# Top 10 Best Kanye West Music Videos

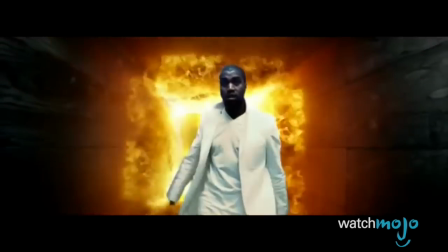4:11 For the second of three music videos for the song, Kanye relies on the power of fire imagery while utilizing the bleakness of black and white.
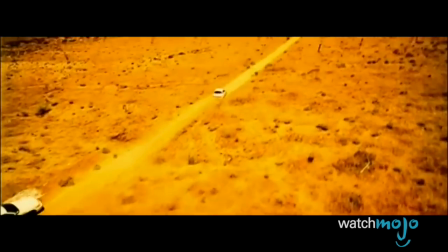4:18 A trunk full of rental car from Avis. My mama used to say only Jesus could save us.
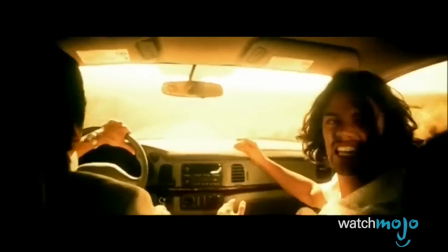4:24 With his existential lyrics exploring religion and psychological turmoil, the metaphorical Jesus Walks video doubles down on the human element.
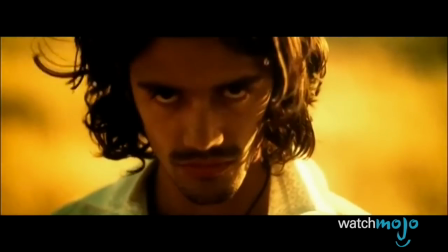4:31 To the hustlers, killers, murderers, drug dealers, even the scribbles. Jesus Walks with them.
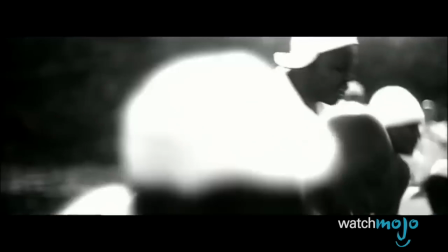4:36 Of course, the hallway flames surrounding Kanye convey the obvious, but fortunately, Yeezy delivers some powerful supporting visuals for the narrative of light and dark.
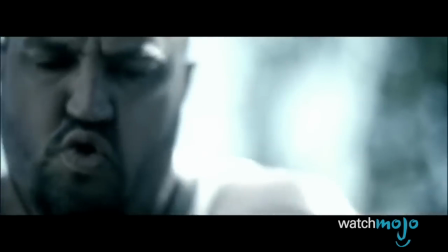4:47 This version of Jesus Walks ultimately won Best Male Video at the MTV VMAs,
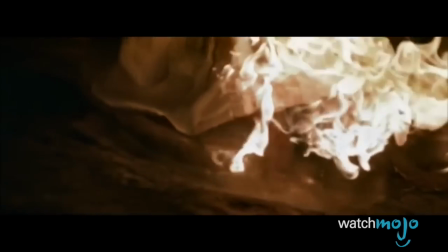4:51 positioning Kanye as an artist to be reckoned with, shortly before the YouTube era commenced.
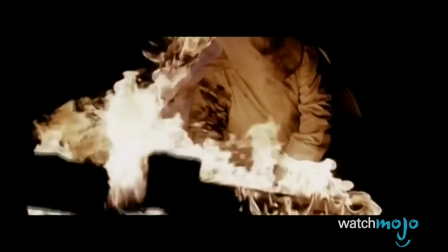4:58 God, show me the way because the devil's trying to break me down. The only thing that I pray. pray is that my feet don't fail me now.
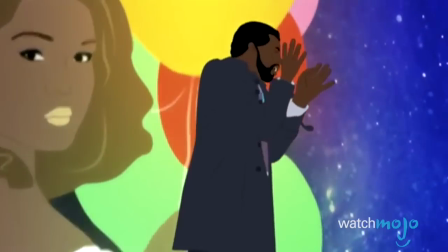5:07 In the night I hear him talk, the coldest story ever told, somewhere far along this road.
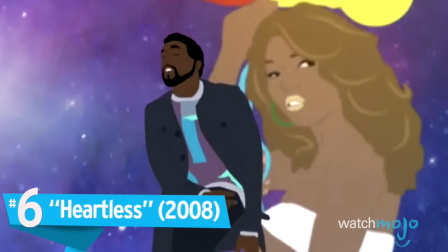5:15 Number 6, Heartless.
To a woman so heartless.
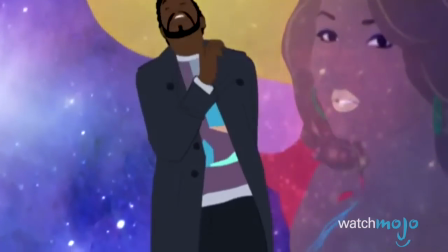5:20 For this collaboration with Hype Williams, Kanye followed animated trends of the time for a colorful journey about loneliness.
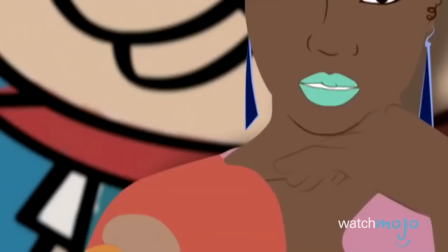5:26 In 2008, the video and song itself marked a new phase for Yeezy,
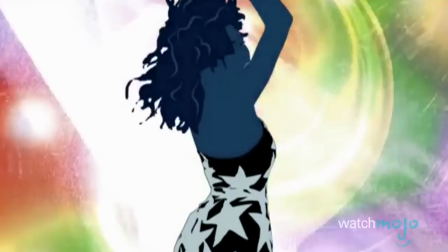5:30 and the visual nod to the 1981 film American Pop demonstrates the evolving mind of the progressive artist.
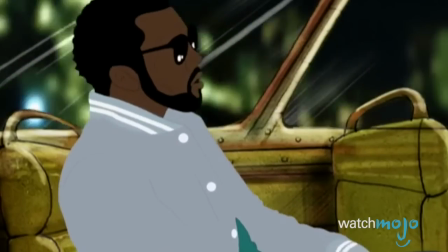5:35 How could you be so Dr. Evil? You're bringing out a side of me that I don't know.
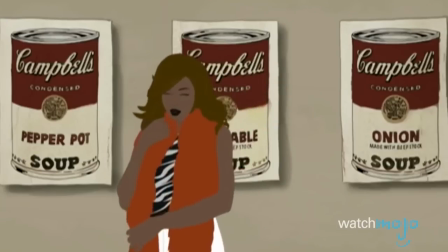5:40 With such a distinct visual aesthetic, one can easily lose track of the actual lyrics,
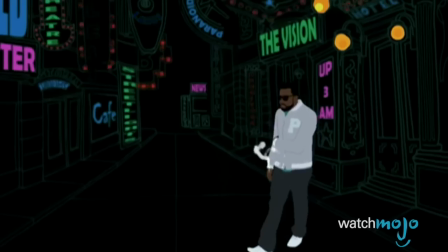5:45 yet the trippy video captures the feeling of isolation through its color palette and wandering central subject.
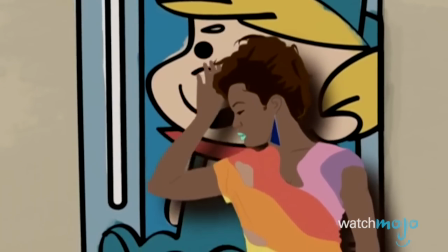5:53 Baby, let's just knock it off.
Heartless conveys a hypnotic vibe, and it separated Kanye even more from cliched hip-hop videos.
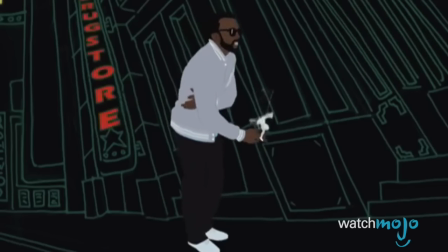6:01 How could you be so heartless?
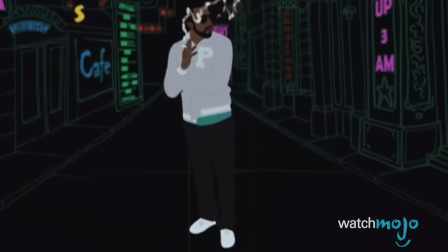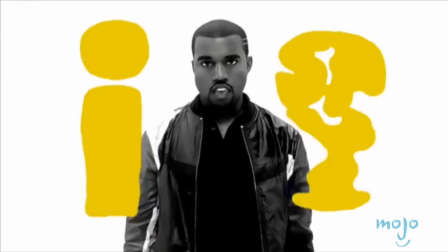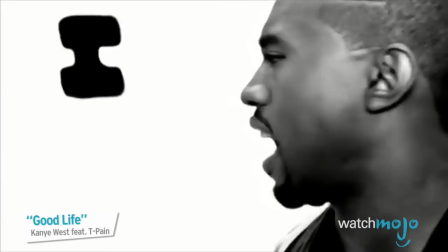6:14 Number 5, Good Life.
Like we always do with this time, I go for mine, I get to shine, now throw your hands up in the sky.
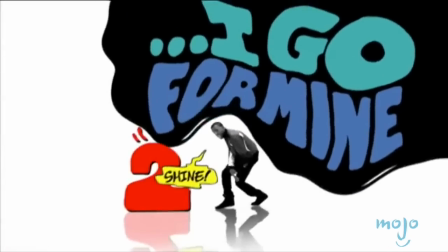6:23 For this fresh production, Kanye enlisted the directing team of Jonas and Francois, along with the animation artist So Me.
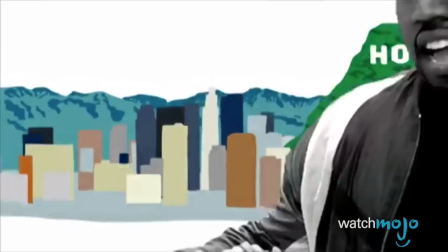6:30 The good life, it feel like Atlanta, it feel like LA, it feel like Miami.
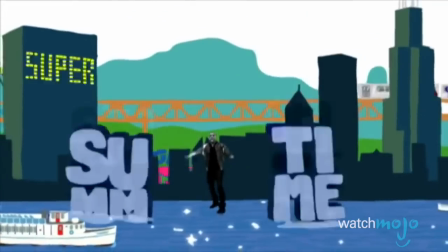6:36 While Yeezy often boasts about his genius, this video allows him to literally spell out the brilliance of his lyrics.
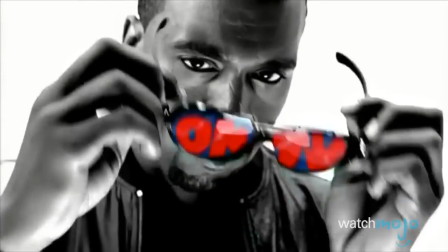6:42 Overall, it's a relatively humble music video, emphasizing creativity and a positive outlook.
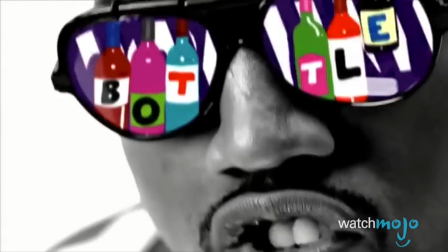6:47 The good life, so keep it coming with the bottles, so she feel booze like she bombed at Apollo.
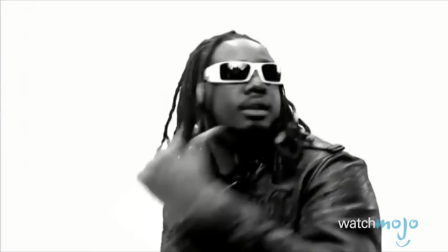6:53 And though it won't go down as one of the most beloved hip-hop videos of the decade, the Good Life production features a happy Yeezy,
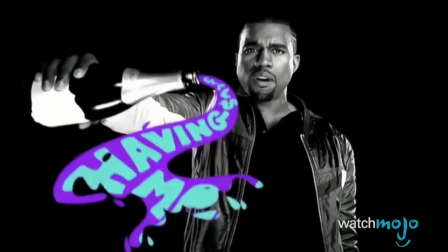6:59 relishing in the artistry and attitude that fuels the graduation album as a whole.
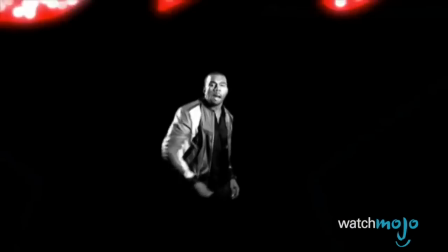7:03 It's a celebration, and one that would precede more ambitious works.
I'm back to Vegas, cuz I always had a passion for flashing.
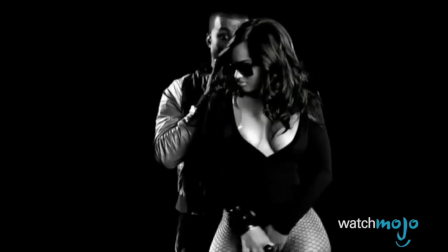7:12 Before I had it, I closed my eyes and imagined the good life. Better than the life I live.
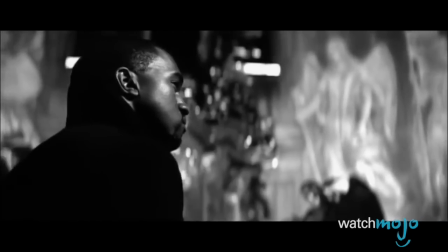7:18 Leaving the night, I've no fear that they might desert me.
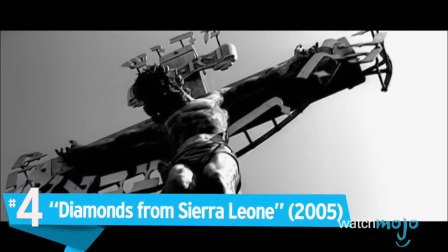7:24 Number 4, Diamonds from Sierra Leone.
Diamonds are forever.
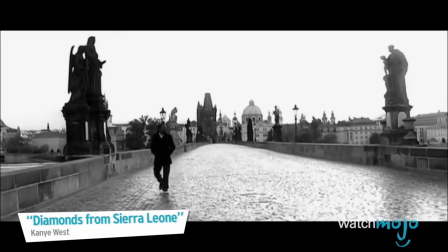7:29 Throw your diamonds in the sky if you feel the vibe.
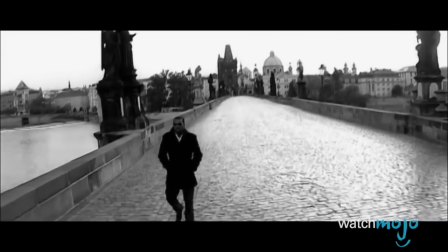7:32 Directed by Hype Williams, this black and white production enhances the mood of the lyrical narrative while conveying a GQ style.
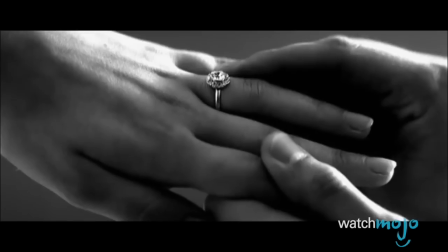7:38 Damn, is he really that caught up? I ask, if you talking about classes, do my name get brought up?
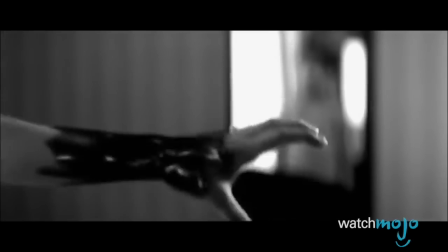7:43 With Prague as the central backdrop, Diamonds from Sierra Leone highlights European wealth, complete with some evocative cuts of the origin of conflict diamonds.
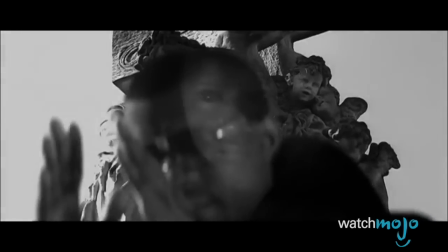7:51 It's a highly stylized music video, and one that doesn't press too hard in order to shock viewers.
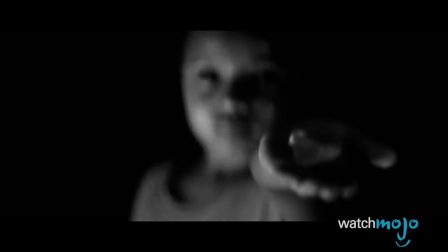7:56 You know who you call, you got a message to leave it. The rock stands tall and you would never believe it.
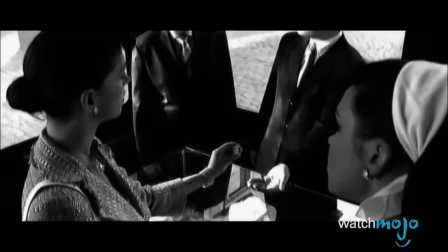8:01 Take your diamonds and throw them up like you believe it.
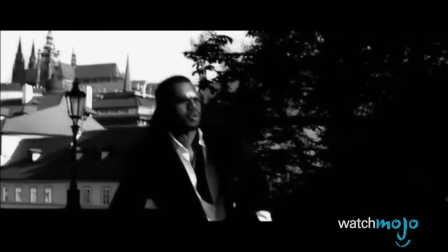8:03 With Kanye delivering a fast-paced flow, the drifting monochromatic visuals contrast the intensity to produce a dreamlike effect, with the majority of the single frames standing on their own.
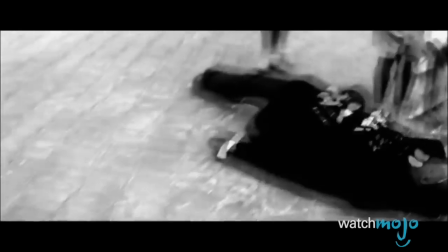8:12 It's a visual portrait and yet another Yeezy video that balances style with substance.